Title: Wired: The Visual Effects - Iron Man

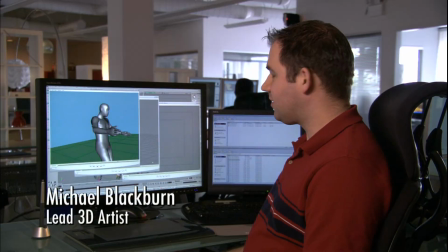(4:43)
Here is a mocap sequence that we got that they shot down in LA at Giant.
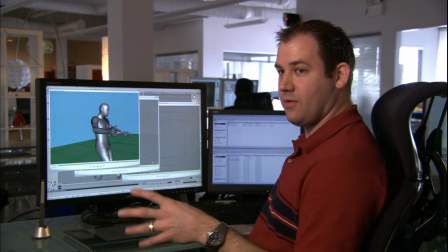(4:51)
And we got the mocap and we transferred it onto the rig of our 3D model. It's somewhat imperfect when it first comes in.
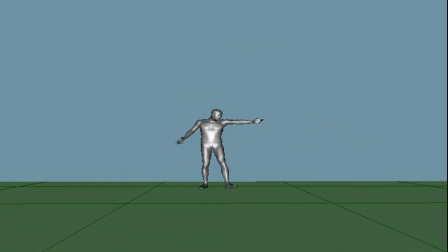(4:58)
This is the mocap of one of the sequences where he's walking down a hill with his flamethrower going.
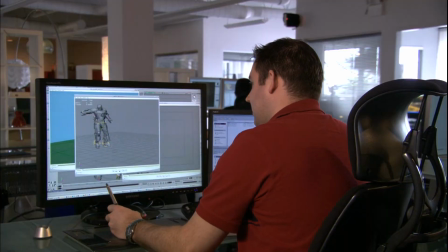(5:04)
Once we get that and we map it onto our rig, it looks a little bit like that.
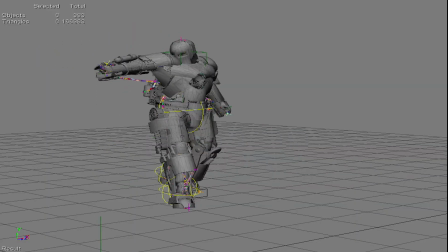(5:09)
So there's all kinds of problems with the shoulders and with his head.
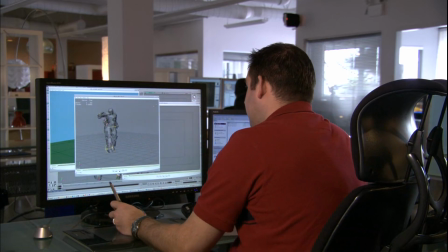(5:12)
And once we clean that up, we end up with something looking a little bit more like this.
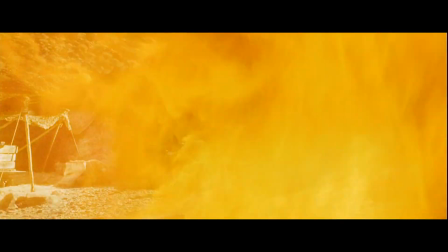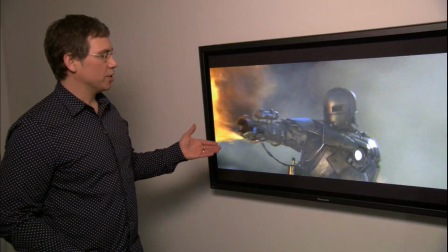(5:24)
This is based on a still shot. So we have a still plate that was actually scanned
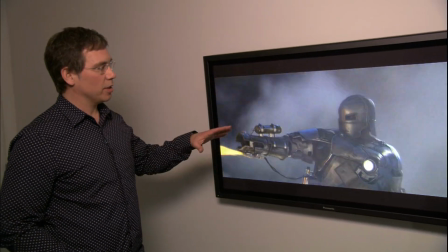(5:30)
at E-film at 4K so that we can move in on the plate and actually do a camera move down through it that's added in the post.
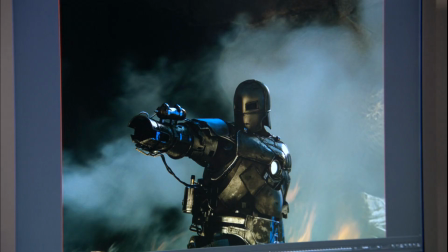(5:37)
But anyway, we take all those layers, which are the CG Iron Man. There's computer-generated smoke that goes in front of him as well to blend him back into the background.
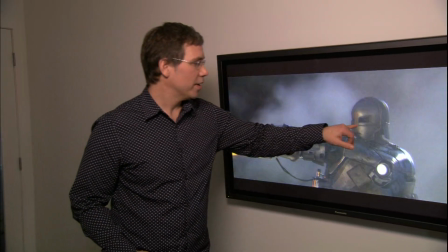(5:44)
The CG reflection pass, and then color correcting. We even have little Robert Downey's eyes in there, and he's blinking up and down.
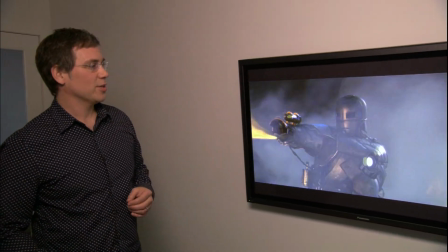(5:51)
Actually, a little bit. He has a little blinking, and he follows motion.
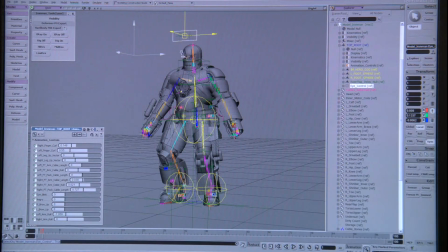(5:54)
So we move a null somewhere where we think the insurgent should be, and his eyes will track and follow them in that area where we think it should be looking.
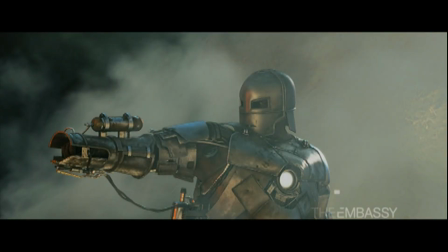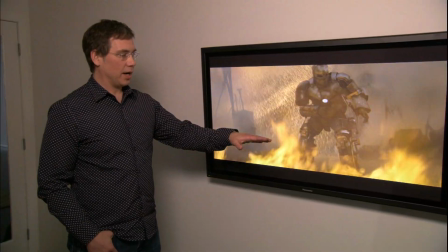(6:07)
So this is one thing we did where, for one thing, the guy in the suit could not stand up like this or bend in that position.
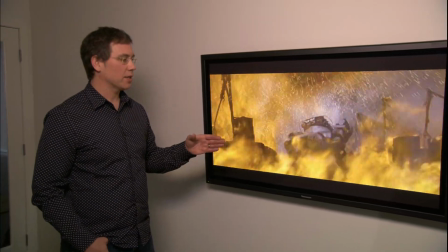(6:14)
Even when we motion captured the actor, there's still some issues where you would see pass through.
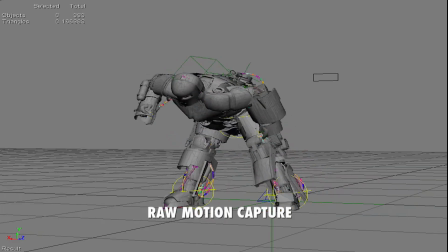(6:20)
His hand may move and his forearm may intersect with his bicep, or his hip may intersect with something else.
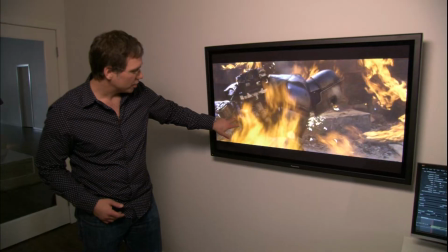(6:25)
Like right in here, you can see this has to be really close where it's actually moving and not intersecting with his hip to make it look real.
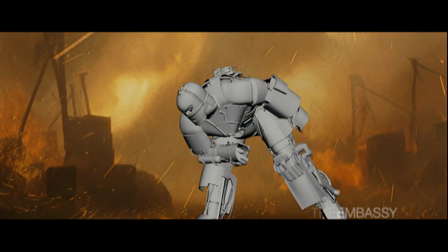(6:31)
And then once the CG is done, it comes down here, and the compositors put everything else together and make it look real.
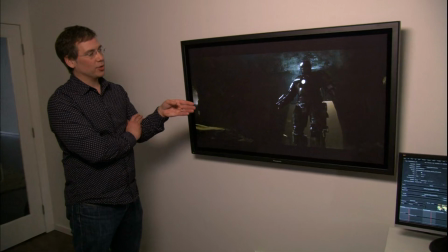(6:38)
This is a really interesting shot here because actually the director, Jon Favreau, is actually the motion capture
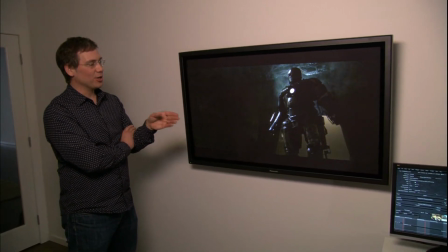(6:45)
actor in this particular scene. And the original shot was done with the practical guy in the suit.
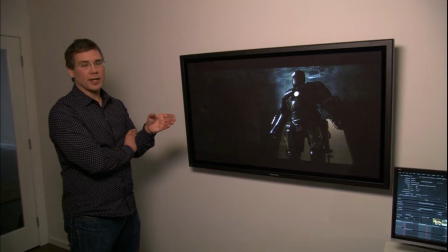(6:52)
There was a little bit of a stumble and a bit of a weird move at the end after he did the punch, and the production really wasn't all that happy with it.
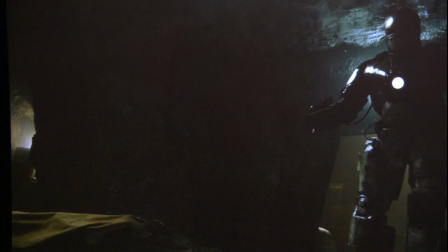(6:58)
And we're working on this shot right now, so you'll see that this is a much less final looking shot.
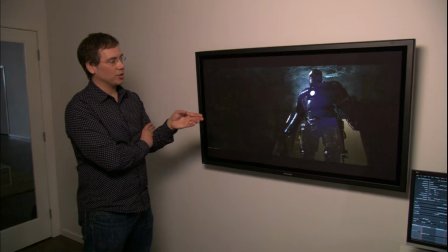(7:03)
Iron Man is really rough looking. This is a low res render, but you can actually see John's motion capture in there, and he's done a really good punch on the guy, sent him flying, and it's just a much more heroic stance, which is cool.
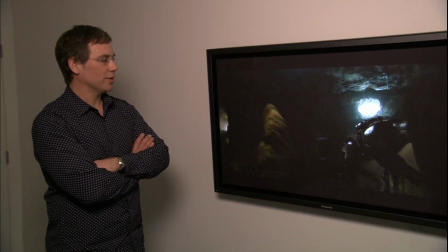(7:14)
And it's good that John got to get in that suit, and he can tell his friends for years to come how he got into Iron Man's suit.
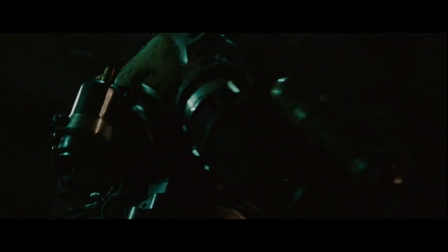Everyone in our industry wants to make shiny metal robots, you know? So having big metal robot guy running around blowing things up is kind of your dream job.
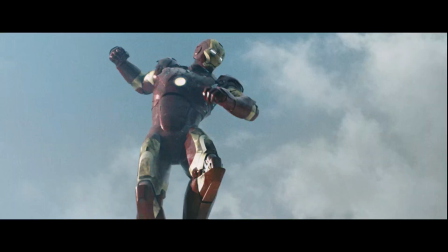I remember talking to John Nelson way back, and we were talking about, well, what are we going to do with Iron Man?
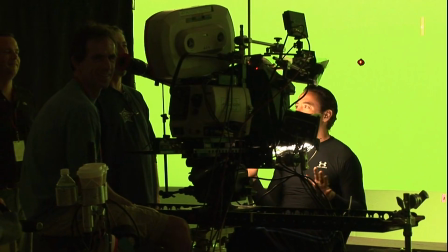(7:54)
Because we've got Robert Downey Jr., who's an amazing character actor and is all about the face and the eyes, but we're sticking him in this metal suit where nobody's going to be able to see him. How are we going to solve that problem?
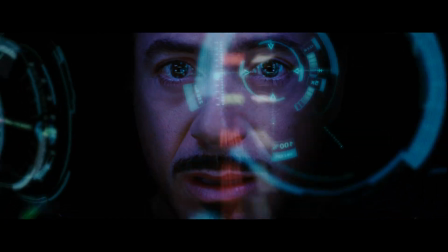(8:05) Gauge heads-up display. Check. Report all preferences from home interface. Will do so.
19 months ago, I walked into visual effects supervisor John Nelson's office, and on his wall, he had a picture from 2001, A Space Odyssey, of Dave in his helmet with all the reflections on his face in the slit scan sequence. And I said, well, what's that doing on the wall? And he said, well, come with me. And we walked over to the storyboard artists, and they had drawn these shots of Tony inside his mask. But they weren't inside his mask because there was this depth to it with graphics in front of his face. And I said, that's going to be the coolest thing in this movie. The HUD was, in many ways, kind of the dream job that we always are sort of dying to get at the orphanage.